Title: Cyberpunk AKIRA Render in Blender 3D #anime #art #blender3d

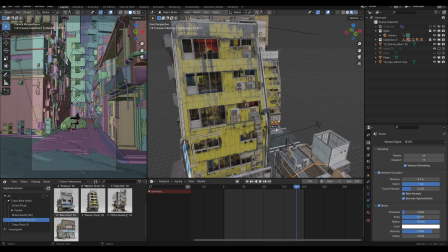[3:20]
So I'm excited. i'm excited for the stuff that i got coming down but yeah i use you can kind of see i use the same buildings over and over again
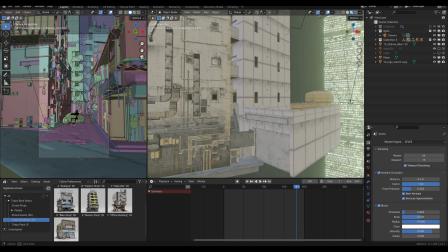[3:26]
but each each side of the building has so much detail that you can kind of get away with using the same building more
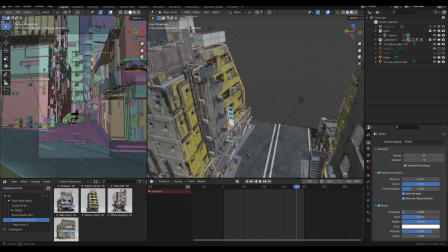[3:33]
than once so i have this one here with the yellow kind of face and then the same again but on the reverse side and i have the building
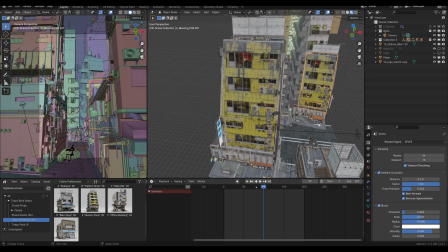[3:41]
here again but since you're only seeing if you look on the camera here you're only really seeing this side of it so it looks different
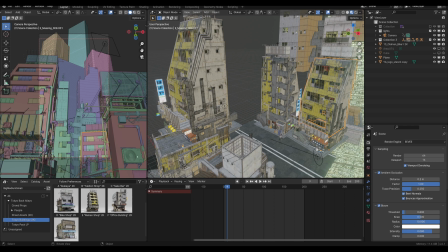[3:49]
and the front of this building is covered by all these other buildings so you don't even notice it really especially with the lighting and everything
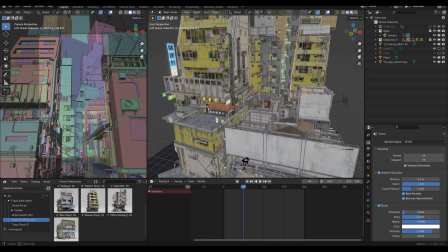[3:57]
going on you don't notice that it's yellow you know it looks like a different color yeah so i just kind of like looked at the original clip and
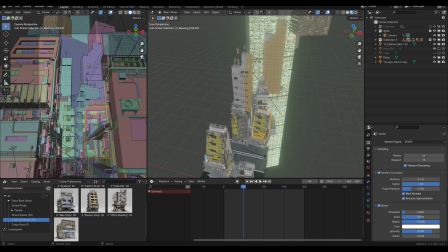[4:05]
just try to get it close because i noticed there's like this really bright city structure
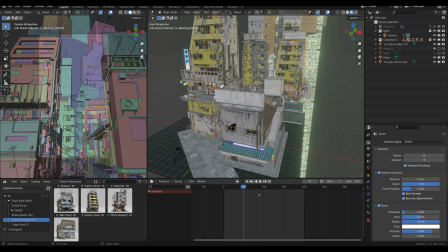[4:10]
in the background and then in the front layer there's these like more detailed alleyways these buildings here are doing all of the work in heavy lifting
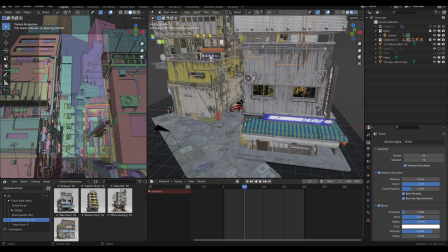[4:18]
in terms of you know selling the alleyway atmosphere and vibe even
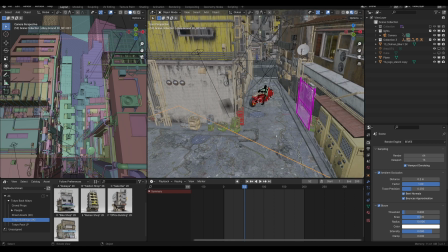[4:23]
this street is from the asset pack so it's just the same street duplicated twice and just moved around this fence thing it's missing its textures right
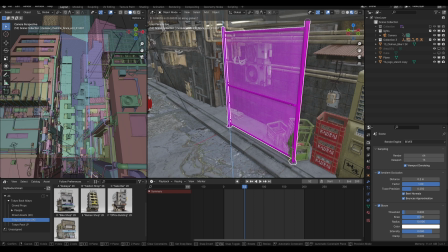[4:31]
now but this was from polyhaven and they release free assets i really recommend checking them out and using them not you know not sponsored by them or
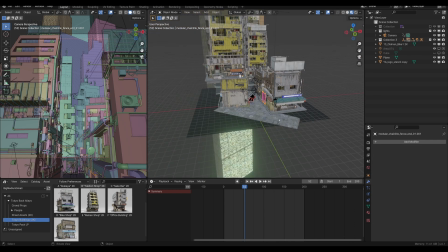[4:39]
nothing like that i just use them a lot and not have their add-on and everything this is essentially the the block out there's really nothing going on outside of the screen
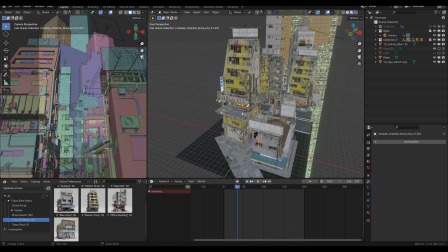[4:47]
or outside of the camera it's all just focusing on the the parallax the overlapping simple in the back and then gets
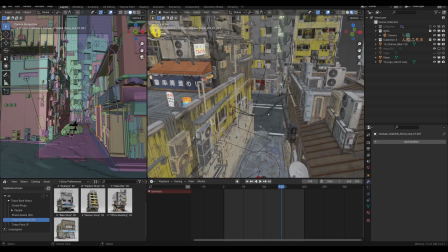[4:54]
stronger and more detailed as you get closer in and yeah just use the pack you know like brought some cables in this is all from
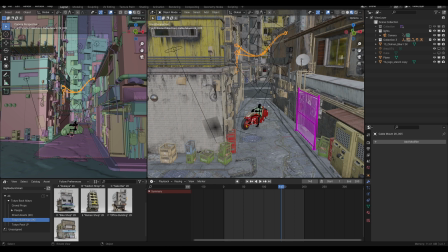[5:00]
the pack like a lot of this stuff is from the pack so it really is just all right there ready for you to use uh so this is
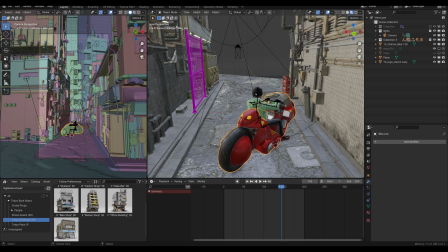[5:06]
a bike that i got from sketchfab so it's not identical like brand wise and then this model itself is also from the tokyo city
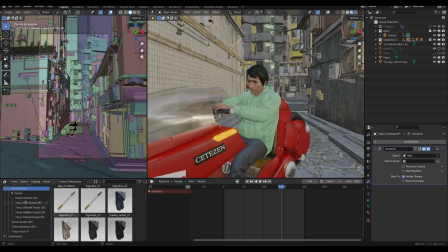[5:14]
pack they release these they have these people here if i go down to people yeah they have a lot of like static crowds but then they also have like
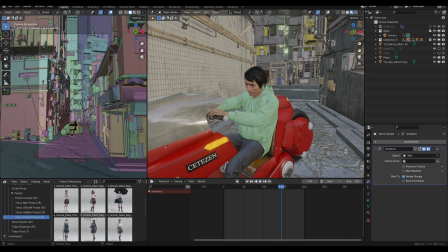[5:22]
rigged characters which you can customize change the color of everything so i just went in it came with like this hoodie so i just went in and kind of adjusted
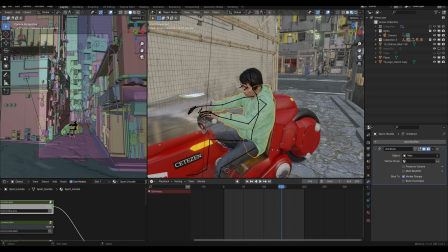[5:30]
the shader to make it green instead of i think i went in here yeah and it just added curves to make it make the color of the hoodie greenish so so that it looked a little bit like uh like tetsuo yeah that's the scene let's uh let's try
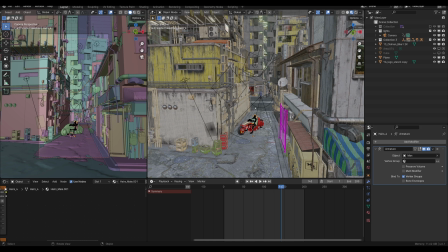[5:45]
to hop into rendered view so hopefully this doesn't slow down too much because it is dense like the one thing about these models maybe the downside is that
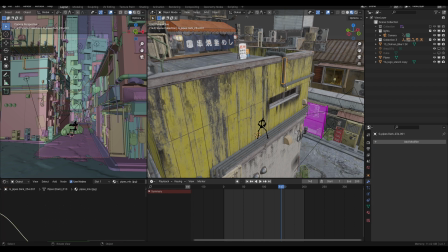[5:52]
there's a lot of pieces and each piece has a texture and it's very very detailed so you can get a lot out of
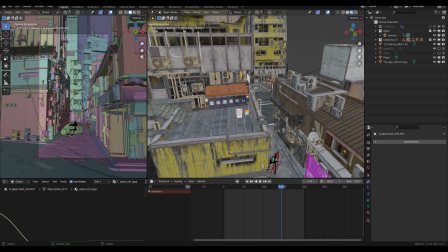[6:00]
just like using very little uh if you start populating a scene and making a city with it and then on top of that trying to make an animation it can
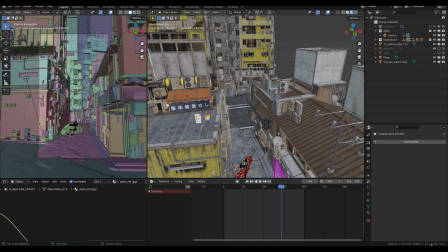[6:08]
start to kind of weigh heavy on your scene like you can see here so i have 12 it's using 11.3 vram and you
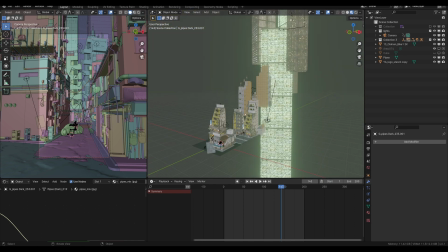[6:14]
know this is this gets up there so as i was working on this it was getting denser and denser and heavier and one thing i want to point out
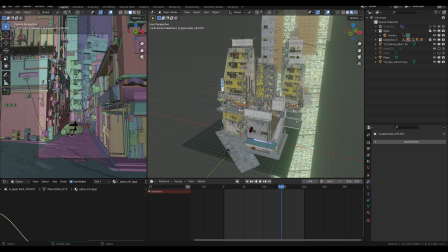[6:21]
is like you'll notice that a lot of the people that you see online that have like these crazy hyper realistic renders like rendered in cycles all this detail all this stuff is packed in and it's an animation they have a lot of gpu power just if you can sometimes look down here while
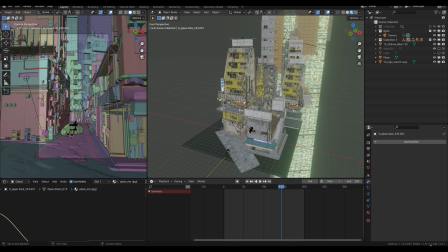[6:37]
somebody's working on a scene the people that i look at have twice the vram that i have they have like 24 gigs sometimes even more and
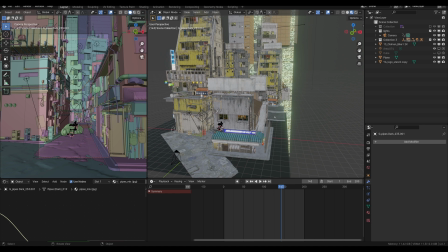[6:46]
their scenes are often getting pushed up to around that limit so just you know like try to be aware of something like that like if you if you're feeling like your scenes aren't looking as good compared to what's out there sometimes
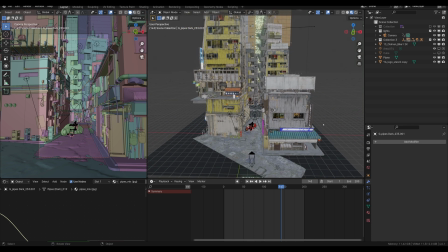[6:59]
it's because they just have a better computer and they can pack more detail into their scene uh higher quality textures like 4k textures will really eat up your vram all this kind of stuff and 4k textures will make
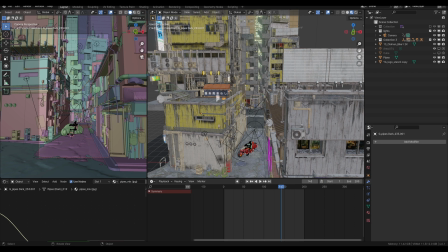[7:13]
things look more realistic because there's just more detail packed into them more assets more geometry all of this kind of stuff um at the end of the day will make your
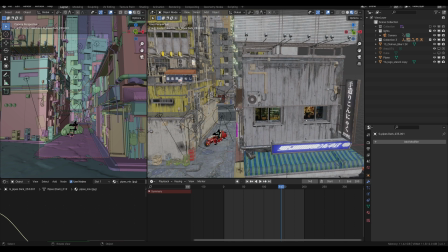[7:21]
scene look more realistic and more like just like there's more going on so just kind of consider that when you're ultimately comparing
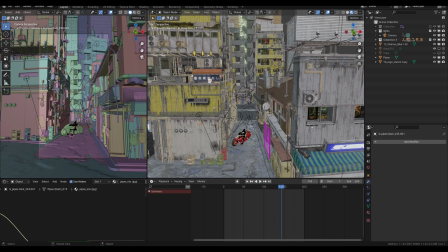[7:29]
yourself to just like the instagram art out there because i think about that you know this is how i feel and this is what these are the things that i think about anyway i can talk about all this stuff for a long time but let's get back to where we're at here i'm
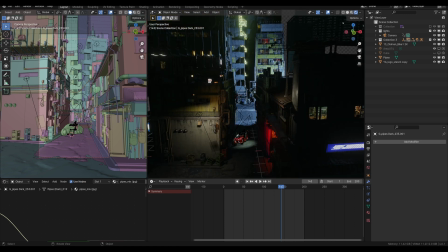[7:41]
gonna try to go into rendered view so you can see the lighting all right cool lighting came through and again with the lighting i tried to match it
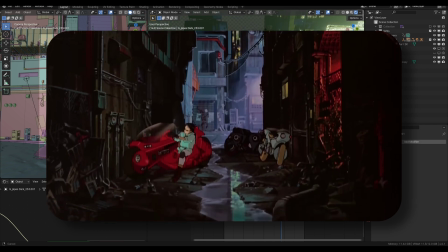[7:48]
to the reference and so what i noticed was in the reference or in the scene there the background is let me see if i can
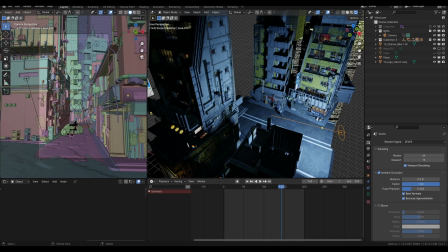[7:54]
turn off this bloom so the back had all of had like this really blue light on it so this is just a simple uh area light that i made into a disc usually they come in as like squares or something you know turn off the contact shadows uh sometimes you can turn off
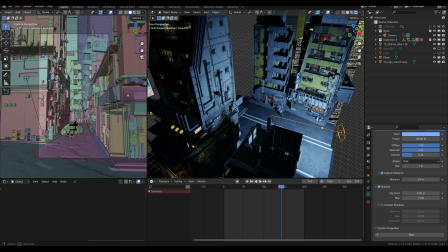[8:12]
just the shadows eevee is really fun in this way like i've been using it a lot for recreating these anime scenes and a lot of times people
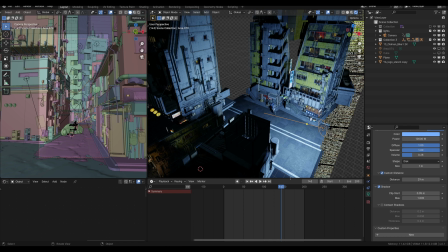[8:19]
say that they look like they have like an anime shader on them or they look hand-drawn and they're not and I'm not even trying to
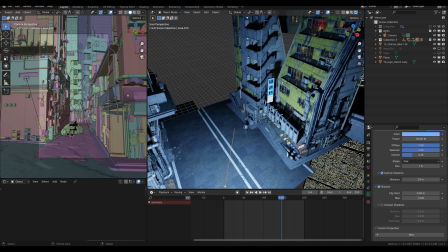[8:25]
make them look that way I think it's just the way that Eevee does shadows like the shadows are very you know there's not a ton of global illumination
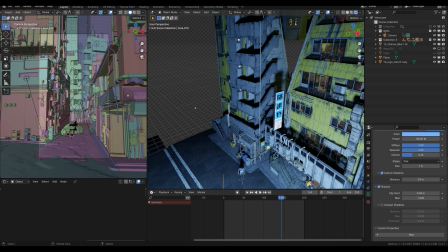[8:33]
so the shadows are dark and the highlighted areas are light and there's kind of not too much in between so that I think adds to
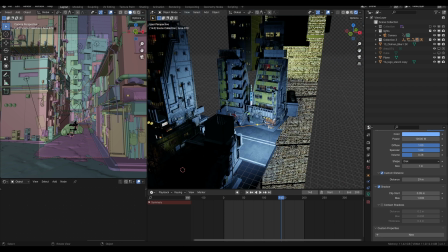[8:40]
the effect of it looking like some kind of anime shader or something um but yeah so in terms of lighting let me see if i can show the lighting i don't have a
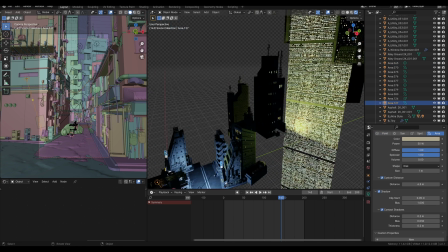[8:47]
ton uh a lot of the lighting i have is like this up lighting this like street this mimic street lighting
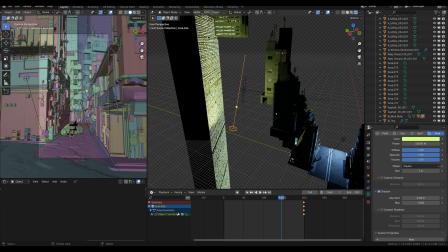[8:54]
so this lighting down here is really really high power because i want it to be lighting and hitting all of these buildings here
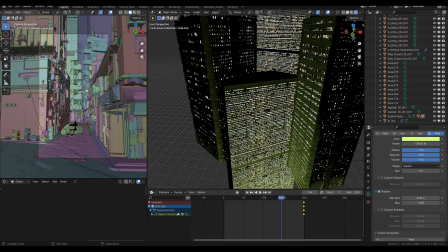[9:02]
and you can see even in the back some of the buildings are clipping into each other but ultimately you don't really see that in the final render so i can
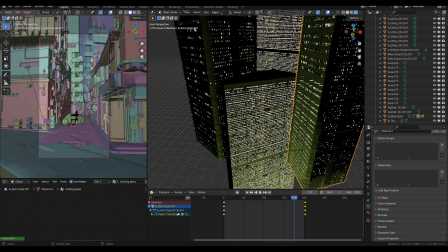[9:10]
kind of get away with it the other thing and this is something i've been doing in my uh earlier akira renders is giving the buildings themselves some motion so i
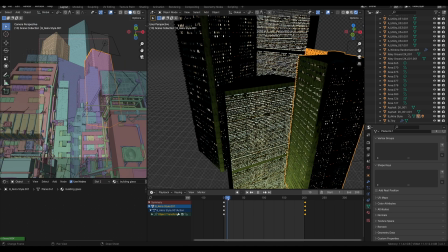[9:18]
don't even know if in this final one it's that noticeable but it's it's added like this additional layer of motion and parallax to
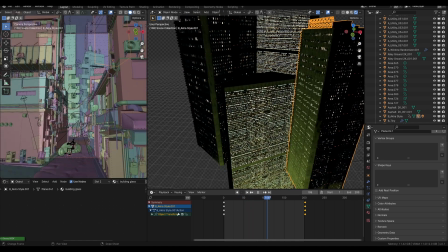[9:26]
everything outside of just the camera moving alone because once i rendered i did my first render with just the camera moving and it felt like
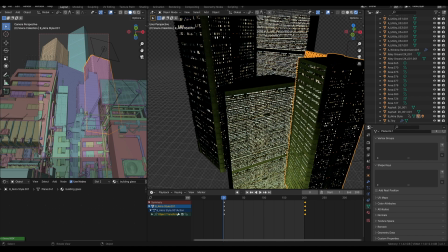[9:33]
i was just scrolling on a still frame like it didn't need to be even a animation you know i figured like if i'm gonna do an animation let
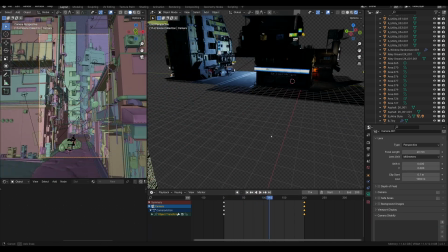[9:41]
me at least move the camera a bit so so you can kind of see it's going down and there's a bit of like parallax effect so if we get a side view you can see that the camera
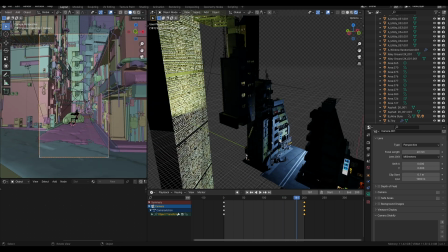[9:50]
it just goes down and it's and it pans down and it does add i think a lot to the or at least a little bit to the sense of
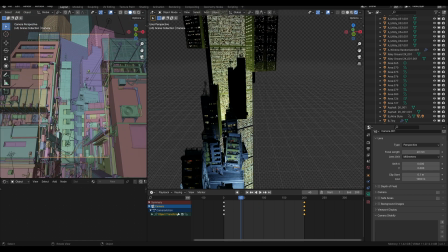[9:57]
depth and stuff like that so the building's moving i think even some of these uh mid-ground buildings are also moving a little bit
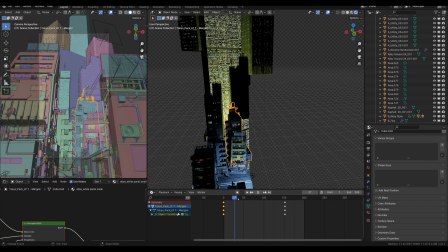[10:04]
yeah you can see them see this one kind of scrolling up it's just one of those things that as the camera comes down the buildings move up so it
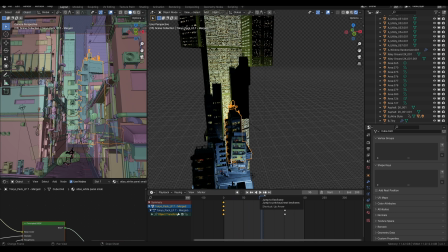[10:12]
really feels like the camera is sinking into this like really uh into like this deep alleyway among these like really tall buildings so it
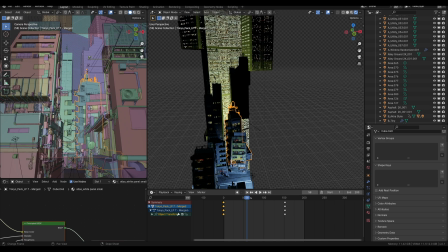[10:20]
just adds a little bit more vertigo effect the buildings are getting taller as you move down i don't know just something i've been messing around with and worth a try,
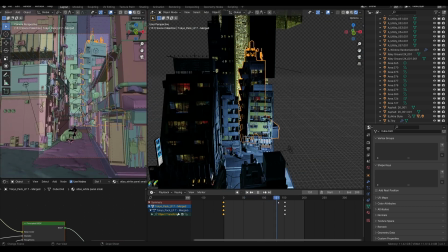[10:29]
I think, if you want to do it in your animations. The background lighting is this green color.
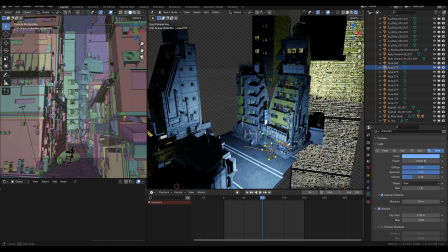[10:35]
The middle ground here is this blue, just a single light here.
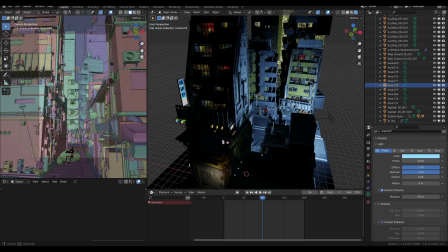[10:39]
And then I have sometimes a lot of, as we get closer to the main area, there's a lot of shadow.
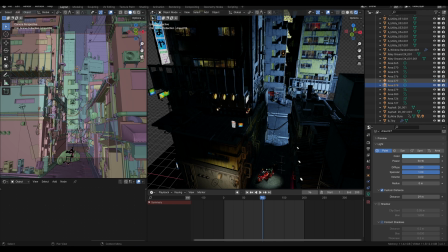[10:45]
So I need to fill in that with like these little fill lights. And you can see there's a ton of lights just like in this one area alone.
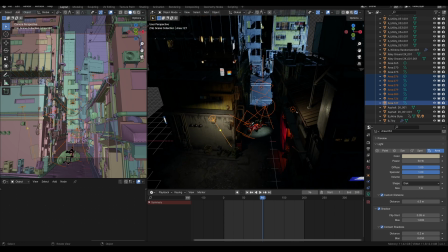[10:52]
You can kind of see that there's a good bit of lights. And a lot of these lights I have just set to point lights and area lights and little things to cast specific colors of light on the shadowy area.
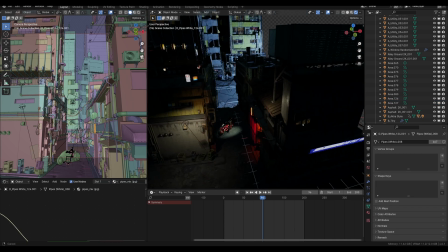[11:05]
So I did want this area to have like a red light because that's how it was in the anime.
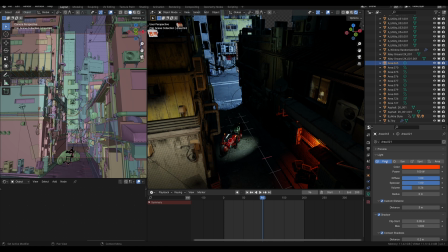[11:10]
Let me actually hide this. So there's a little light here that's red and it has an Eevee. I don't know if you can do this in cycles, but in Eevee you can set custom distances to things.
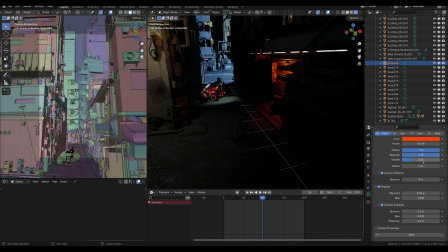[11:21]
So that means how far the light reaches the objects that are around it So if I set the distance high, you can see that it kind of goes onto the street a little bit And if I set it back to three where it was, it's only kind of like localized It's very video gamey.